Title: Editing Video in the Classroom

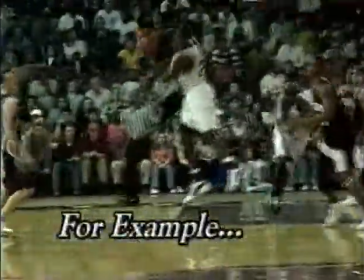9:26 The editor can use a second of this as an exciting transition between highlights.
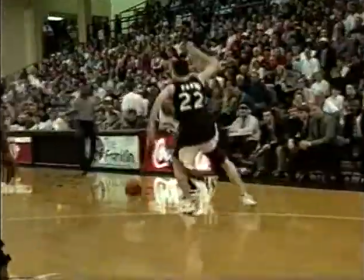Hello, my name is Joe Wiggins.
Making good use of the three different camera perspectives makes for great video production.
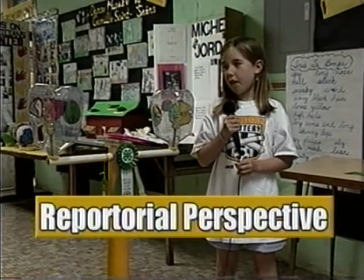9:43 The repertorial perspective is used when a presenter or reporter speaks directly to the camera, therefore the viewer.
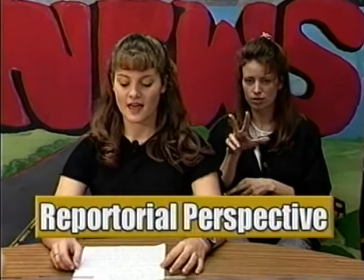9:50 This approach is most often seen in commercials, instructional videos, and of course, newscasts.
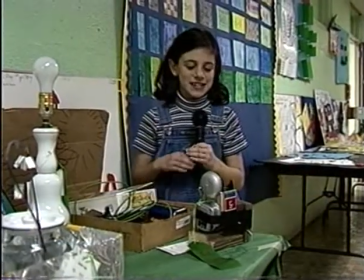9:55 It's best to have your reporter do their on-camera scenes at appropriate times.
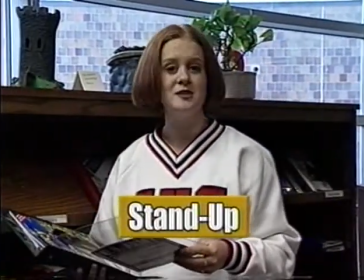9:59 The pros call their on-camera scenes stand-ups, and they shoot them when they're giving information they do not have the B-roll to support,
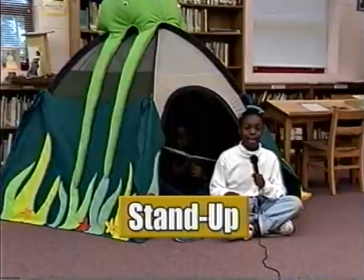10:06 or as a transition to a new aspect of a story, or maybe as a way to introduce a new location within the story.
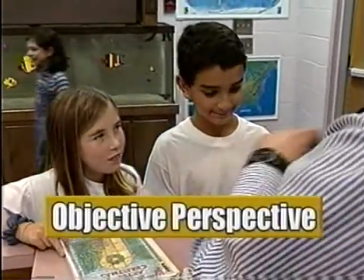10:14 The objective perspective is used when the camera is observing the action. Your news B-roll is mostly shot in the objective perspective.
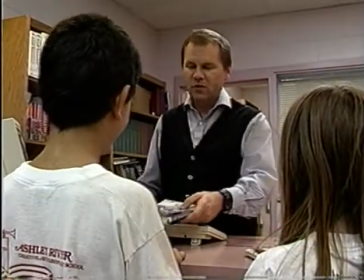10:21 You also see this in dramatic TV shows, performances, and sporting events.
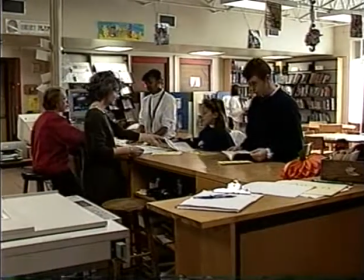10:25 With the subjective perspective, the camera becomes the actor's eyes.
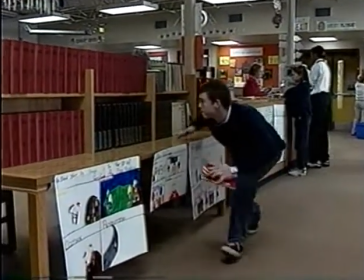10:30 The director uses the subjective perspective when he wants the audience to see and to know what the character does.
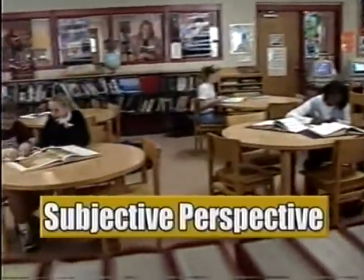10:36 It can have quite an impact.
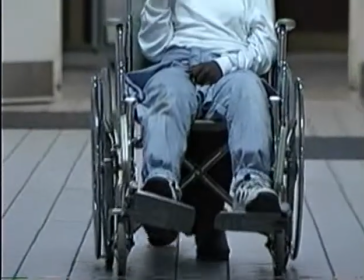10:43 If you can borrow your school's wheelchair, you can add spice to your production by using it as a camera dolly.
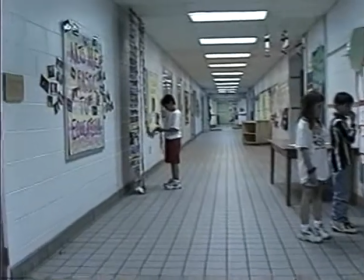10:49 It can also give you the subjective perspective of the person walking.
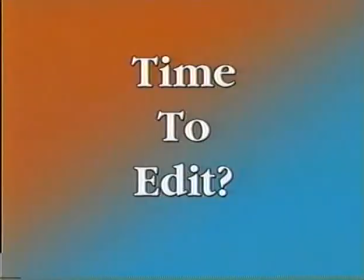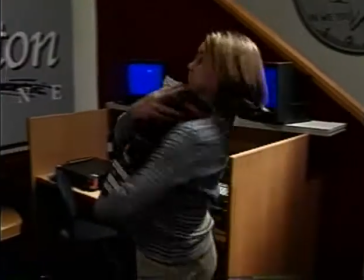So it's time to sit down and edit. It's exciting, isn't it? Do you know where all your shots are located on your tapes? Do you have your script in front of you with notes about what shots to put where? Music. Have you picked out your music? And what about narration? Did someone voice the script already? Don't fret. It's your first time.
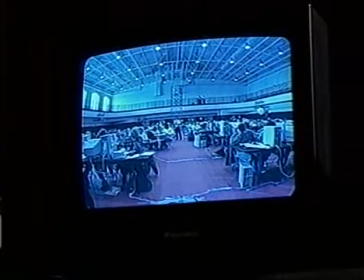11:28 Once your story or program is all on video, make notes of what exactly is on tape and where.
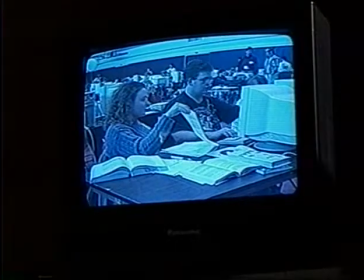11:34 This is called logging your video. A basic tape log contains a short description of what you see and a number making reference to the place on tape.
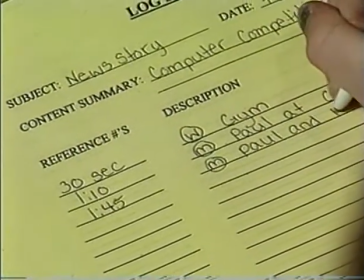11:42 Most rewind their tapes, zero the VCR's minute-second counter, and log from there.
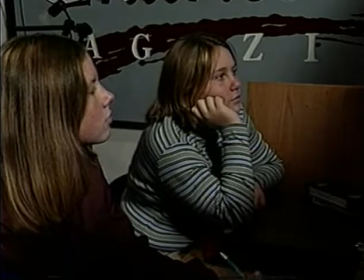11:48 Log your tapes before you write your final script. This allows you to visualize how the story will come together.
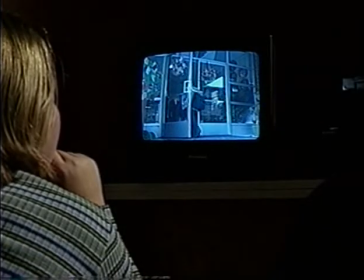11:55 Some shots may inspire you to write something you didn't think of earlier. The pros call it writing to video.
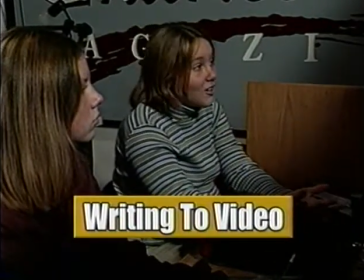12:01 Instead of this saying they found trouble, let's say they walked into trouble.
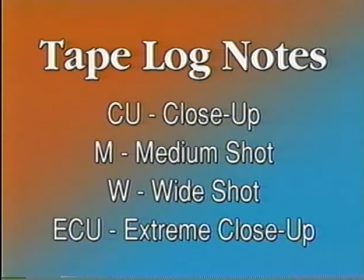12:08 Take note of the size of the frame. CU for close-up, M for medium, W for wide, stuff like that. This really helps if someone else is doing the editing.
Today, the computer science department is faculty.
When you're logging an interview and looking for sound bites, be sure to write down the in cue and the out cue.
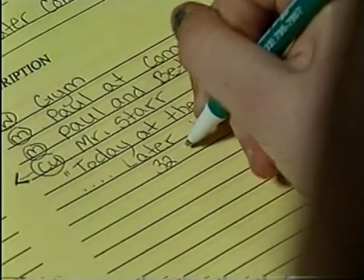12:27 The in cue is the first couple of words in a sentence, the out cue the last couple of words. And be sure to note the length of the entire sound bite.
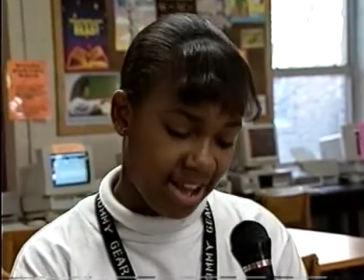12:36 If you're doing a piece with more than one interview, try to shoot your subjects looking in different directions.
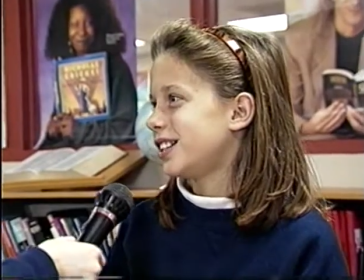12:41 It's a great way to reinforce two opposing viewpoints on a particular subject.
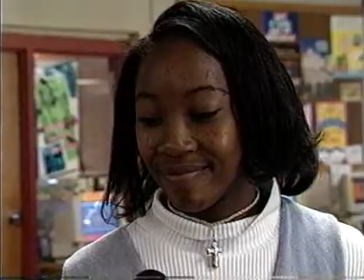12:46 And the different angles are another form of contrast that makes your final product more visually interesting.
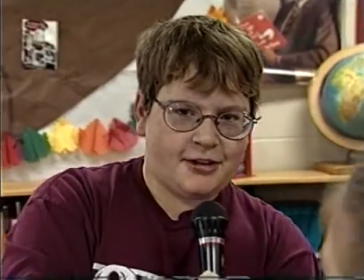12:51 Make note in your log sheets.
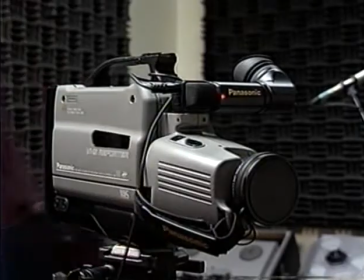12:56 Voicing your script should be done in a quiet place. Drapes or acoustical tile help cut down on any echo.
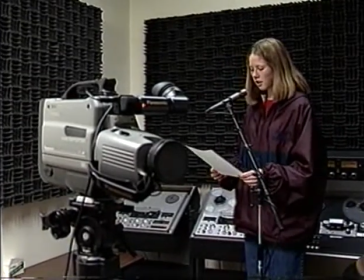13:02 Using an external mic away from the hum of the camcorder is best, but using the mic right there on the camcorder will work fine too.
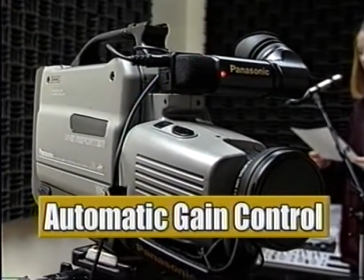13:10 A camcorder's audio system features automatic gain control. That means when there's no noise, it searches for noise, creating hiss.
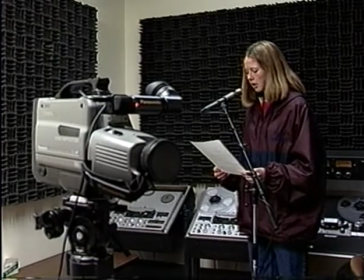13:18 To avoid hiss on the beginning of your narrative recording, count down from three and then begin reading.
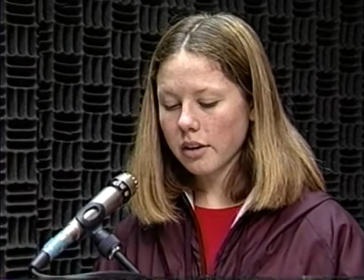13:24 3, 2, 1. This fall's expectations are higher than ever.
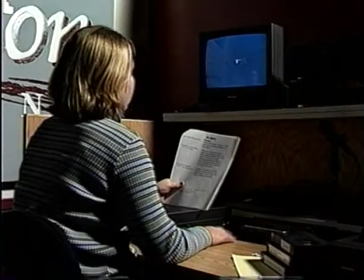13:28 It also makes it easy for the editor to cue up the beginning of your narration.